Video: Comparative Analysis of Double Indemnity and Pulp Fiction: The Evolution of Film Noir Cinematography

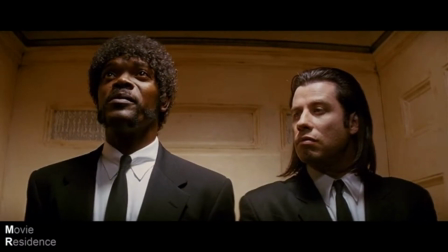245s
Vincent is worried about taking her out because Jules told him that Marcellus threw a man off his balcony for giving Mia a foot rub.
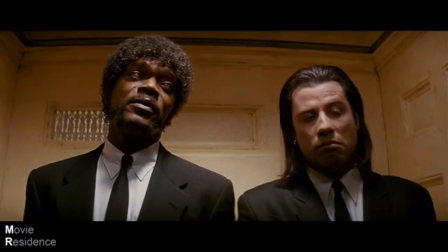252s
The fact that this conversation takes place in such a small space highlights Vincent's anxiety about looking after his boss's wife.
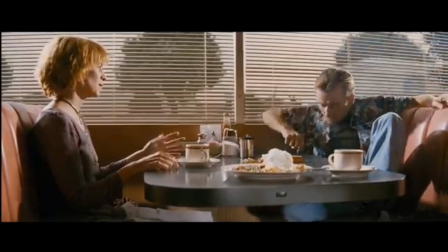259s
Another example is at the very beginning of the film, in which they have shots of Pumpkin and Honey Bunny in a diner discussing their next robbery.
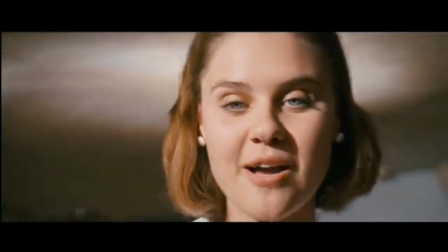266s
At first, this couple seems normal.
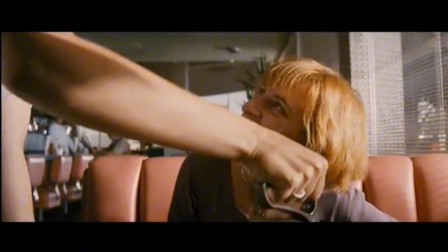268s
As the conversation progresses, the audience realizes that Honey Bunny's grateful gaze towards her waitress and Pumpkin's aloof presence is just a cloud,
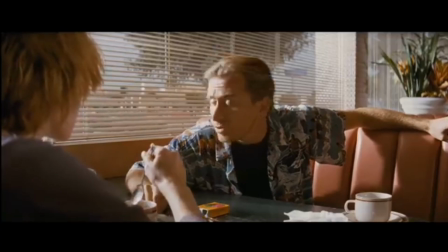275s
covering for their true identities as ruthless robbers. The camera cuts back and forth between the couple, making sure to stick to the 180-degree rule,
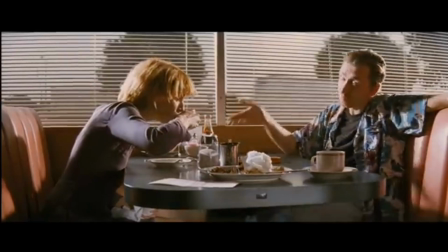283s
and in the shots we see sunlight peeking through Venetian blinds, which is a staple of noir films.
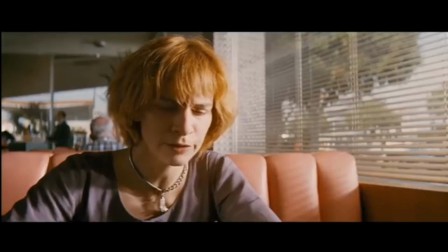287s
This type of lighting is typically used to create a mysterious atmosphere, but in a deeper sense, the blinds can also represent the peering into one's life.
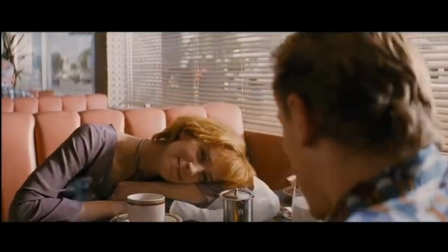296s
In the case of this Bonnie and Clyde-esque couple, The discussion they have about robbery tells the audience what their motives truly are before anyone else in the narrative does,
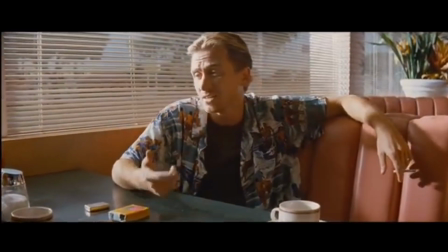305s
ultimately adhering to one of the common noir uses of the blinds, which in this case is the uncovering of hidden motives.
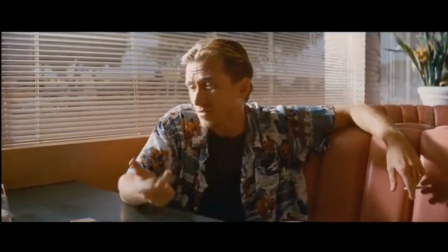312s
The light is only covering half of their faces, the half that's facing away from the people in the diner and towards the window,
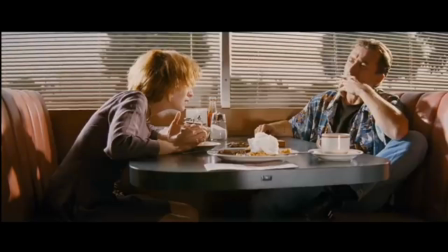318s
conveying that the people on the outside, or the audience, know who they truly are, but those on the inside, or the characters of the film, see them as a normal couple eating at a diner.
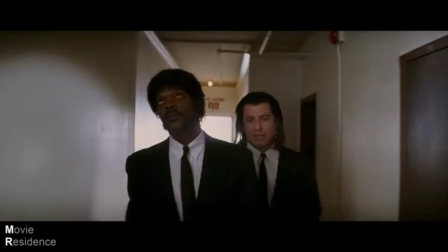328s
Compared to Double Indemnity, the bits of symbolism conveyed through the cinematography in Pulp Fiction seems much more intentional and layered in meaning.
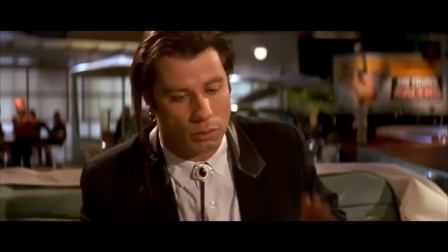335s
When Pulp Fiction was released in 1994, film noir had been around for more than 50 years, as opposed to Double Indemnity, where noir as a genre was still in its infancy.
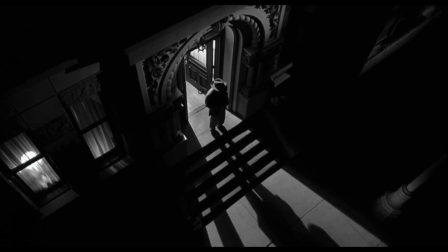344s
As the genre slowly cemented itself, its tropes cemented themselves as well, which could have contributed to Pulp Fiction's deeply meaningful cinematography.
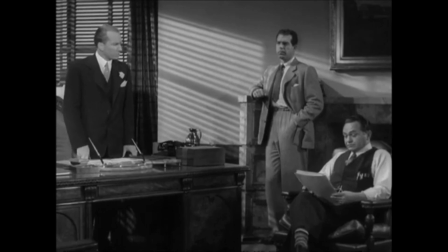352s
The cinematography in Double Indemnity, however, makes the film much more apparently noir.
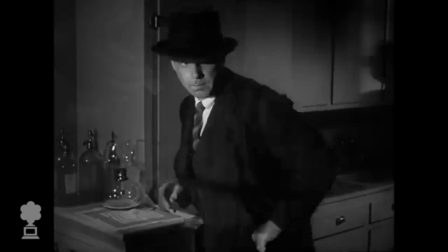356s
While it may not have as much nuance and layers as that of Pulp Fiction, it really doesn't need it, and one of the main reasons for this is the color palette used in Double Indemnity.
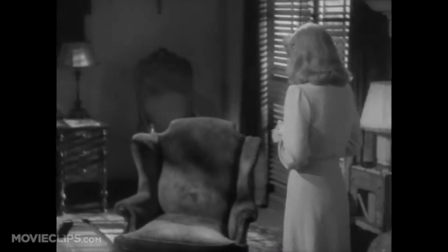365s Automobile insurance or all kinds? All kinds.
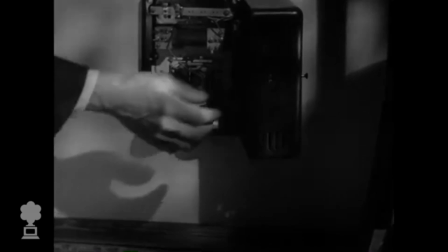368s
Fire, earthquake, Neff theft, often public appears to be liability. boxed in by shadows and physical barriers in his environment, which foreshadows his inevitable downfall in the film.
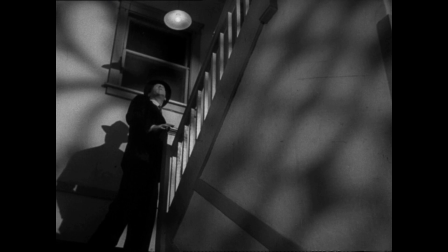376s
In this scene, when Neff is walking in a stairwell, we can see that the stairs are overpowering most of the shot, making it feel as though he's trapped in Phyllis's plan.
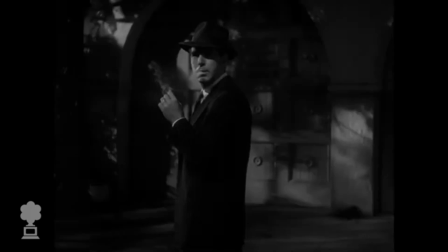383s One might remember seeing me on it. I was being that careful. I could smell that honeysuckle again.
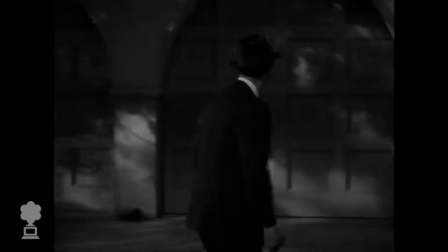391s Only it was even stronger now that it was night.
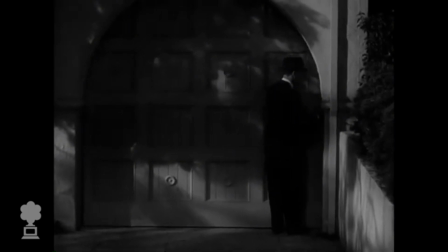393s
The classic black and white color palette used in Double Indemnity reinforces the stark and binary moral universe of classic noir.
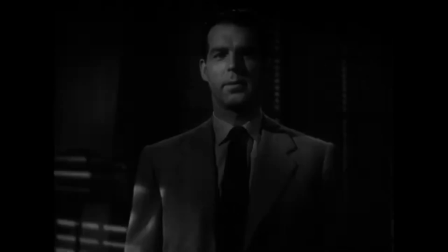400s
In this world, characters are either engulfed in shadow to reveal an intent, or they can be illuminated by bright light to symbolize an angelic or heroic presence.
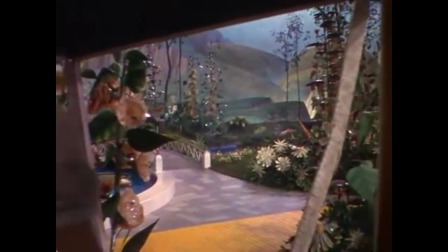408s
In the 40s, color in film was an extremely expensive and time-consuming effect to achieve, so all films at the time, and long before, were produced in black and white.
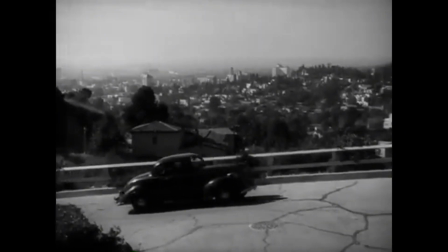417s
What might seem like a limitation today was actually a symbolic advantage in this film,
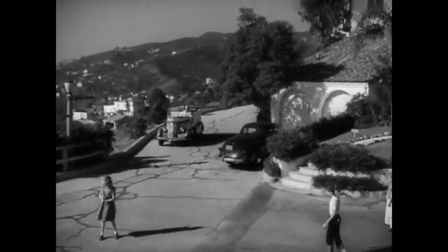422s
because the lack of color highlights the bleak and fatalistic tone of the film and of the genre.
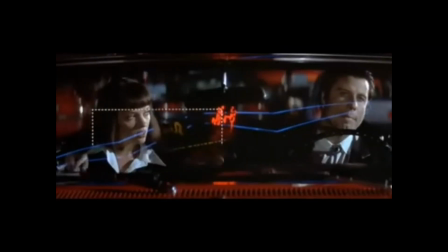428s
In contrast, Pulp Fiction has a very vivid color palette.
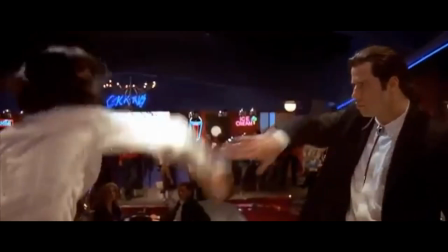431s
Almost sickening, the bright reds, yellows, and blues saturate the scenes, making them look dreamlike and hyper-stylized.
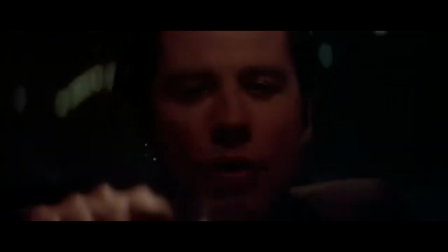437s
The romanticization of the settings can possibly be a method used to highlight the characters' drug use,
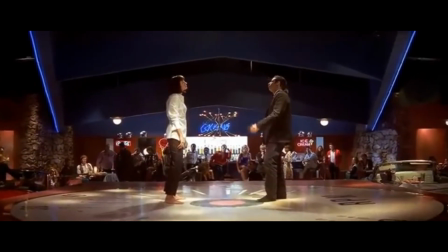443s
but also their love, notably with Vincent and Mia before and after her overdose.
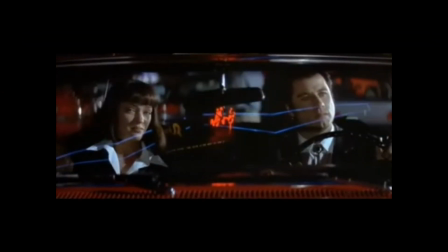448s
As shown in this first clip, Mia and Vincent are in a highly saturated environment which coincides with their respective highs.
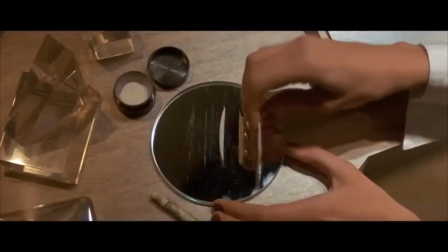455s
Vincent had shot up heroin before driving over to Mia's home, and Mia had done a line of cocaine after Vincent entered the house, so at this point, they were both high. Hours later, after dinner, they were both presumably much more sober,
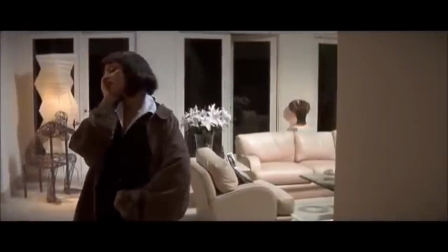466s
but they seem to have taken a liking to each other, which could explain why the colors are still warm and vibrant at that point.
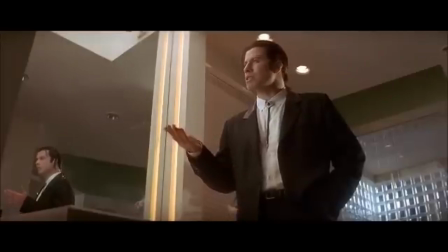473s
Vincent goes to the bathroom to convince himself not to sleep with Mia.
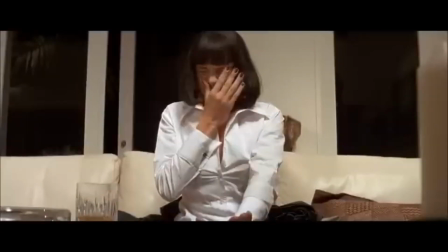476s
Meanwhile, Mia snorts Vincent's heroin, mistaking it for cocaine, and she begins bleeding from the nose and foaming at the mouth, indicating an overdose.
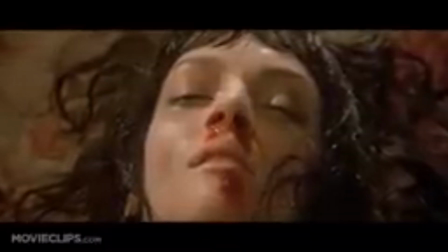484s
When Vincent finds her, he rushes her to his drug dealer's house, and that's when Vincent administers an adrenaline shot to her and revives her.